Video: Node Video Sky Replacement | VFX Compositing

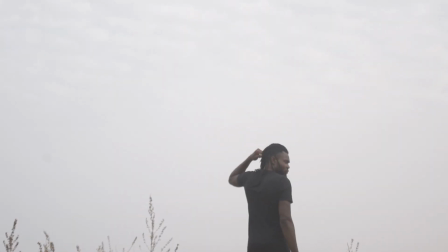11s
I'm gonna break down how I composited this epic VFX sequence. It might look complex, but it's actually easier than you think.
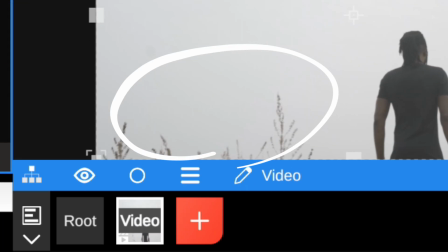18s
So let's dive in. So first, I'd like to get rid of these guys over here. So I'm going to add a shape mask to isolate the character.
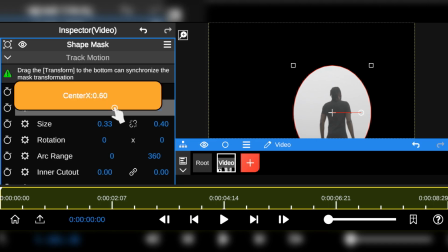24s
This way, I can easily have a clean view of the character and the sky. So the next step, obviously, is to remove the sky.
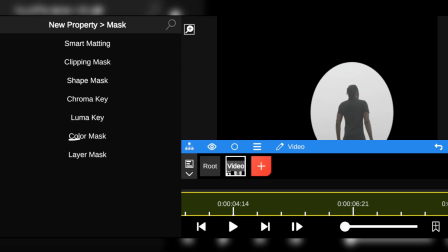31s
And yep, we all know it. The Chroma Key could easily get that done.
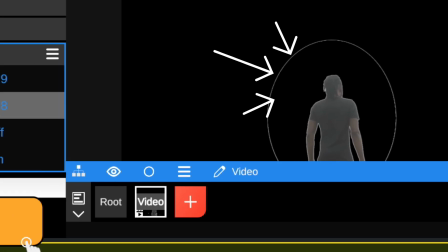34s
But then again, in that video, you might have to deal with some stroke lines around the edges of the subject if the footage isn't detailed enough,
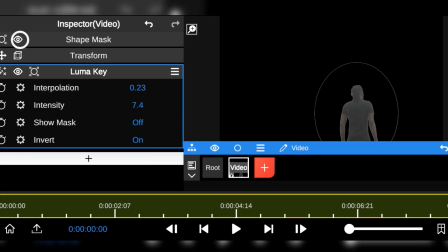41s
or when you have to mask out the subject like I did. So that leaves one question: how do we fix it?
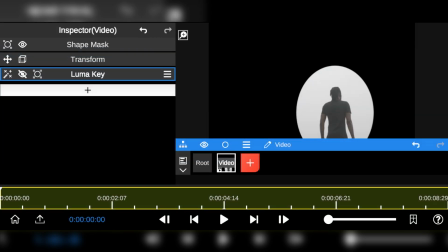46s
So I decided to try something out.
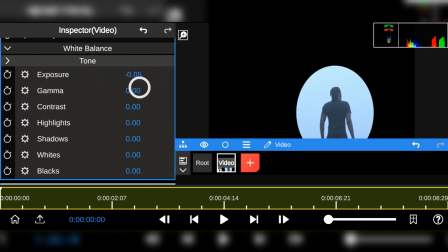48s
I added a basic color correction and tried as much as possible to restore a natural sky color while keeping the character in check.
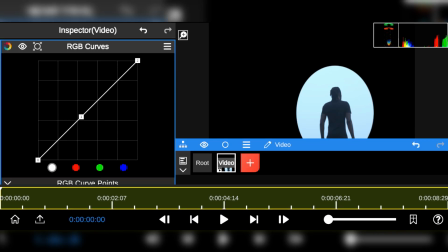56s
Then I added the RGB curve. I brought down the shadows to add more detail to the character.
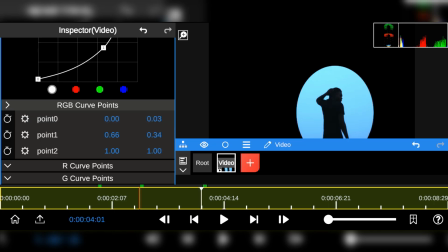61s
Now this creates a clearer separation for the keyer to understand. After that, I added a chroma key and changed the key color to blue.
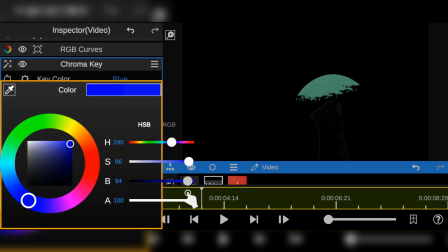69s
Then I tweaked the colors manually to match the current sky color.
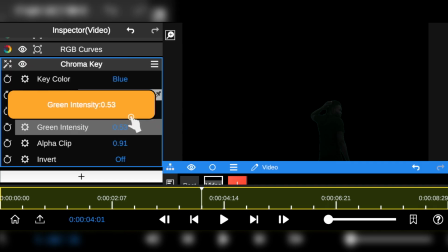72s
I increased the alpha values to remove the green spill, then adjusted the green and red intensity to get a more suitable look.
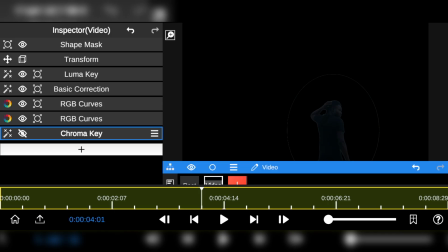81s
So this method only works with chroma key and not Chroma Key. As you can see, even with this process, we still have those annoying stroke lines when the Chroma Key is enabled.
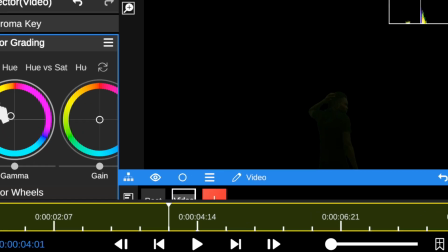92s
So for the final touch, I'm going to add some color grading to introduce more shadows and restore the character's skin tone.
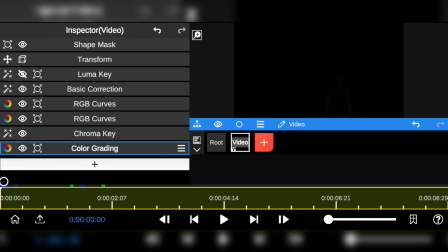102s
With that done, I'm going to add the storm cloud footage as the background and move the clip behind the subject.
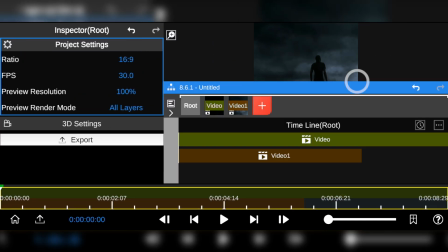110s
The footage wasn't long enough, so I had to duplicate it to create more breathing room.
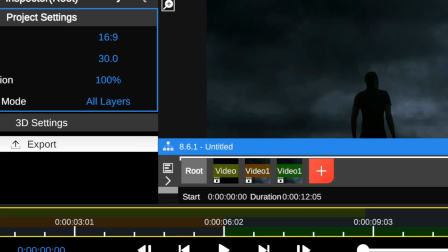113s
I'm also going to keep the timeline more organized and less complicated by adding a group folder and moving both sky footage inside it.
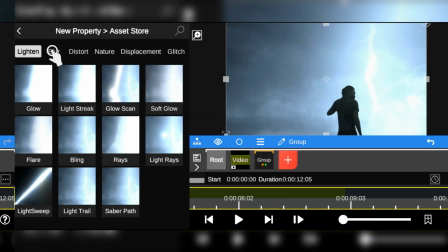121s
Then I will rename the folder Sky. On that, I can add a directional blur to soften it up.
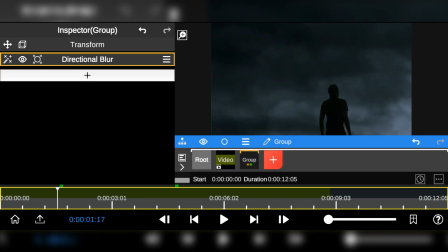127s
So next, we are going to add something that essentially serves as depth, and that is the smoke layer.
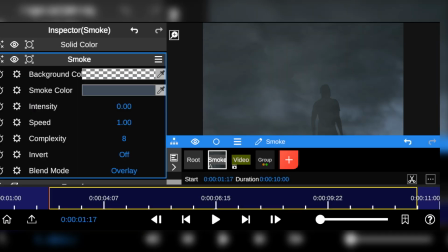133s
I changed the smoke color to match the sky, then reduced the intensity and speed values. I also added Gaussian blur to make the smoke blend more naturally into the scene.
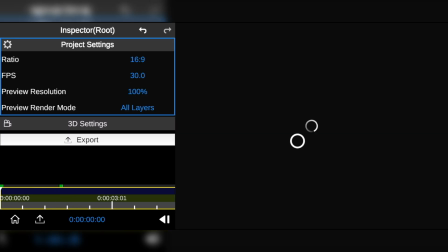143s
So now that we are done with this part, next I'm going to add a gradient layer to match the atmosphere palette.
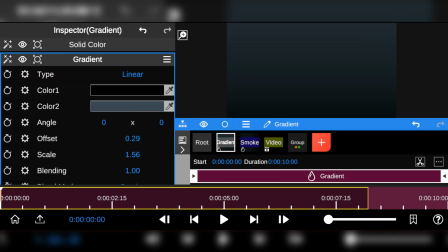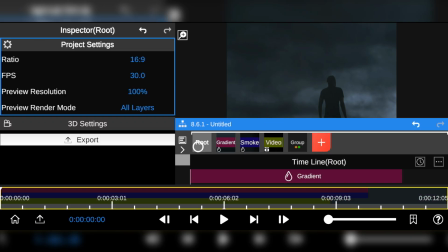154s
With this, I was able to create a natural haze, even though it looks fake. Nevertheless, this combination helped create that real-world dust in the air look.
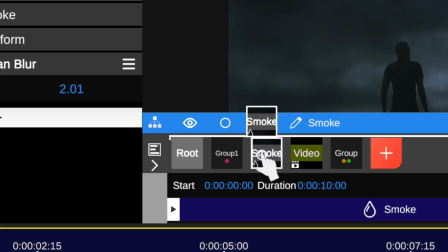163s
I'm also going to add both layers into a group folder and rename it Distortion.
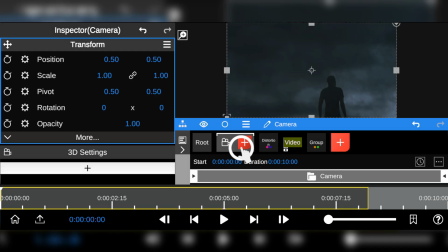169s
Next, I added a 3D camera and then imported a 3D leaf particle.
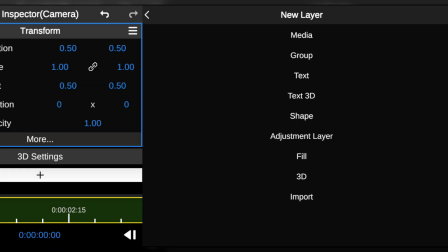173s
This helps tell the scale and the air movement of the environment. I also imported the leaf texture and moved it behind the 3D layer and then turn off its visibility.
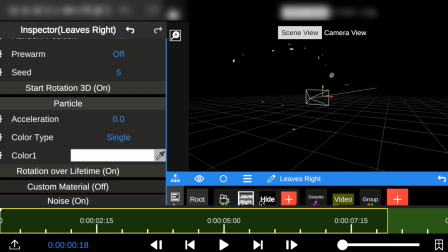182s
Now I'm going to tweak the speed and rate so the leaves float naturally over time. I enabled custom material and added the leaf texture.
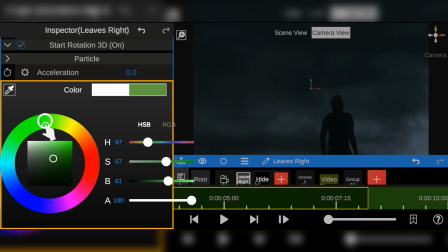190s
I also changed the leaf color to match the environment lighting. Then I increased the scale of the particles.
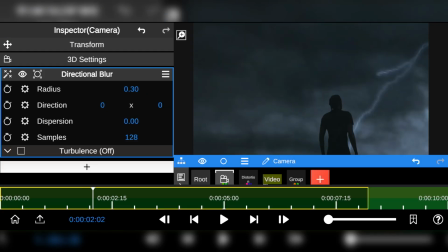197s
For more realism, I added directional blur to the particles, adjust radius and direction, then turn on turbulence.
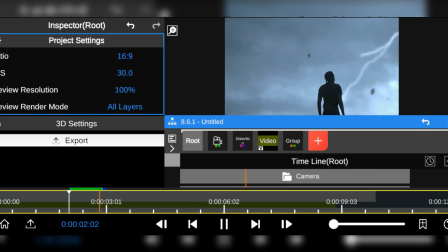204s
Now that we're done compositing the atmospheric look, we are going to move to the next phase of this composition, and that's creating the iconic disappearing effect.
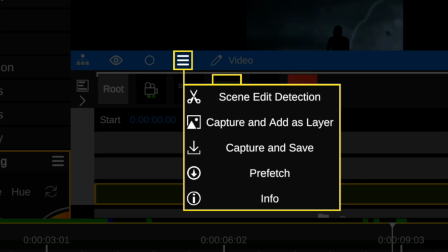212s
The first thing I did was to take a snapshot of the main clip at the end of the frame and adjust its duration.
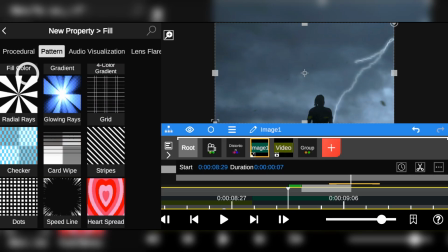218s
Then I went to the fill property and added the speed line effect. I tweaked the settings until I got the look I was aiming for.
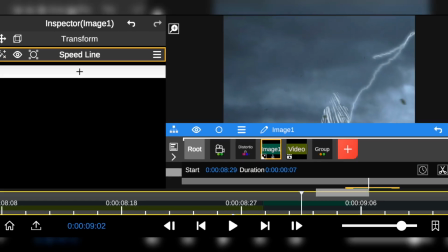225s
Next, I changed the color to match the environment lighting, and once that looks good, I added a zebra edge effect.
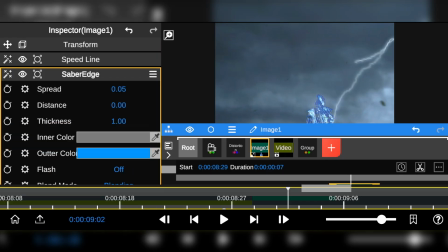231s
I changed the blend mode to blending and adjusted the spread and distance values to get the right amount of light around the subject.
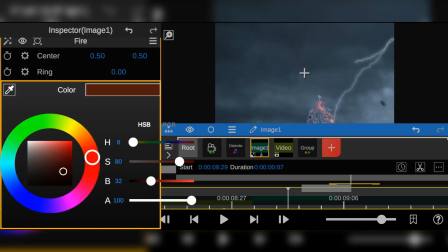238s
Next, I added the fire effect. I changed the color to match the scene lighting and adjusted the center and intensity where needed.
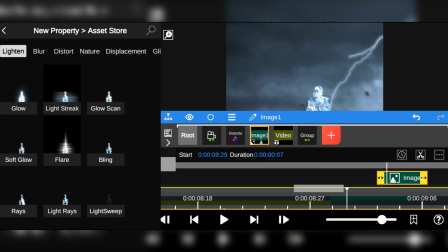245s
You can also enable the flash in the zebra edge to keep the lighting illuminated. Next, I added the glow effect and adjusted the settings to get the right amount of brightness.
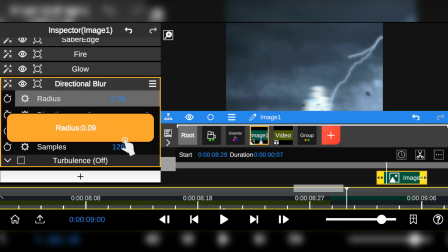254s
Lastly, I added directional blur and adjusted the radius and dispersion values to enhance the look of the subject.
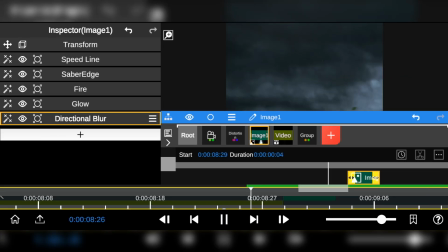260s
And with these simple steps, I was able to create that flashy disappearing effect. And next, I added additional lighting to improve the overall look.
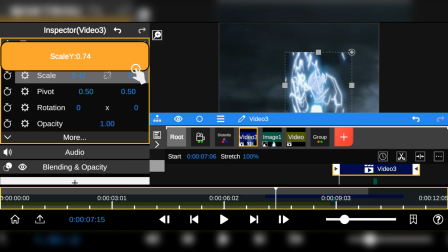268s
I removed the black background using the blend mode and adjusted the size and position so it sits correctly in the targeted area.
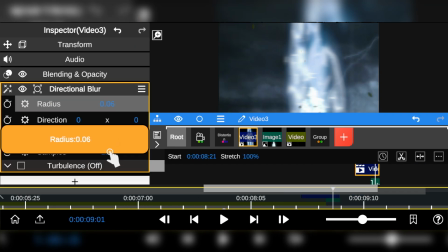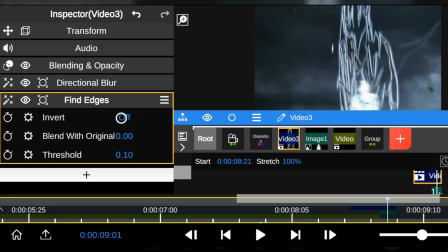281s
To add more style to the lighting effect, I applied defined edge. Now this helped create that anime style lighting look, which is actually kind of amazing.
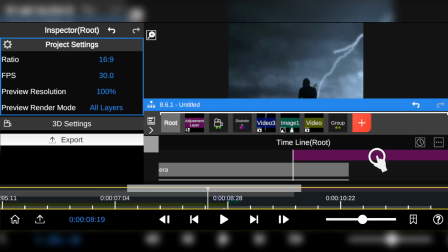289s
Next, I added an adjustment layer and aligned it properly with the caption layer. Then I added the shake effects.
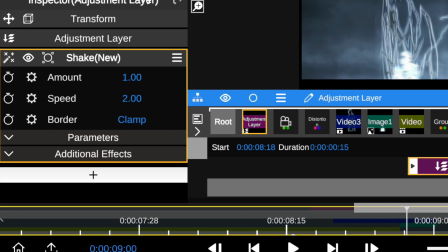295s
As usual, fill the border gaps using whichever style works best for you, and adjust the shake amount to your preference.
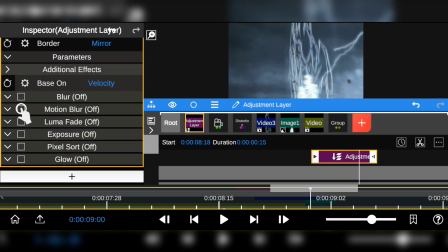301s
Since we're dealing with something bright, I enable motion blur, exposure, and the glow.
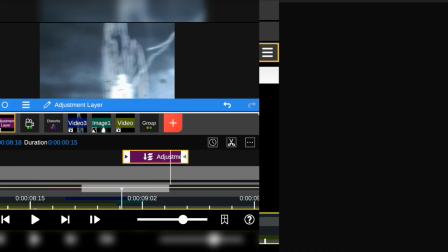305s
To make everything feel more cinematic, I added a fine adjustment layer and color grading.
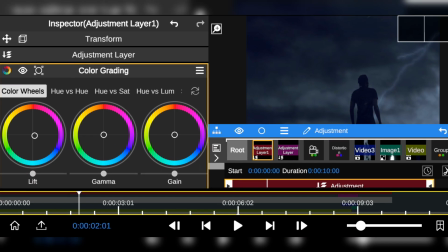311s
I pushed the color wheels to build more depth and shadows, giving the scene a more intense and dramatic feel.
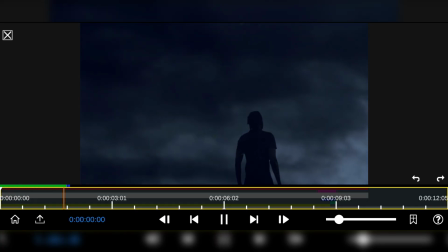317s
And with all that said and done, yep, that's how I was able to composite this VFX using not video editor. Thanks for sticking around, and I will see you in the next one. Peace.